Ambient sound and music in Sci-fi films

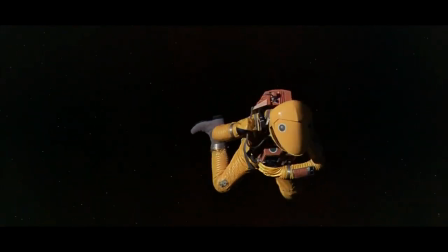[6:13]
Up until this point in the film, there hasn't really been a deafening silence such as this.
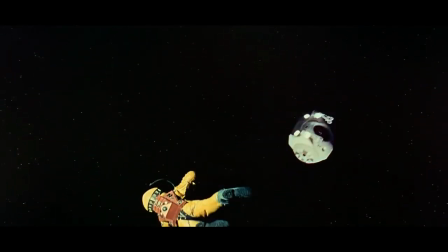[6:18]
It famously connects with the old saying that no one can hear your screams in outer space.
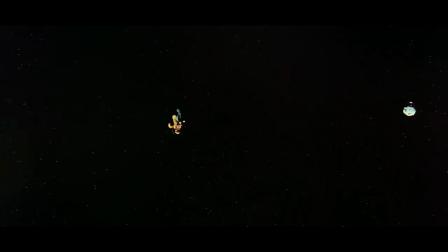[6:24]
Notice how you are taken into the perspective of the character, hearing his breathing inside the suit. Hearing the constant rhythm of each breath makes the viewer uneasy, and when the breathing stops, the viewer knows something has gone wrong.
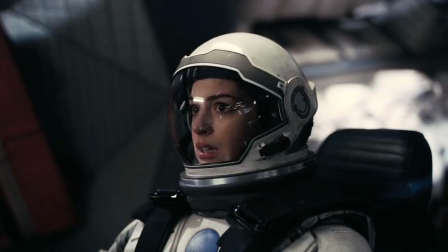[6:37]
You will find that later space operas often pay homage to 2001, and this scene in particular.
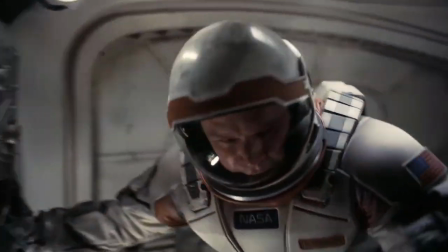[6:43] But I'm taking command of the Endurance. And then we can talk about completing the mission.
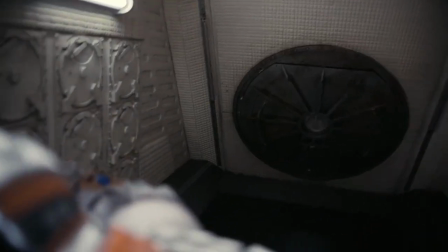[6:51] Doctor Mann, listen to me. This is not about my life, or Cooper's life.
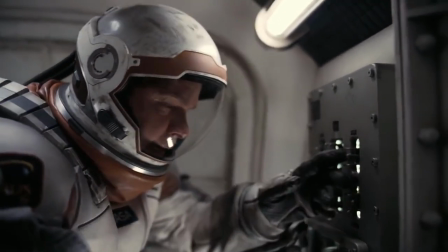[6:57] This is about all mankind. There is a moment.
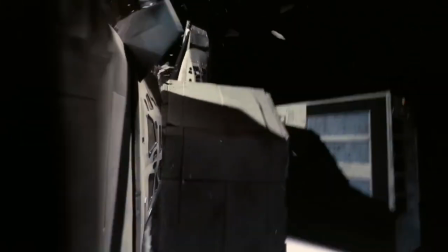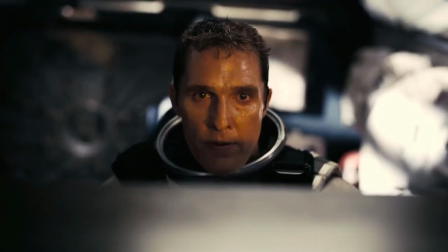[7:07]
That's all I have for this video. Take care, and I hope you got something out of it.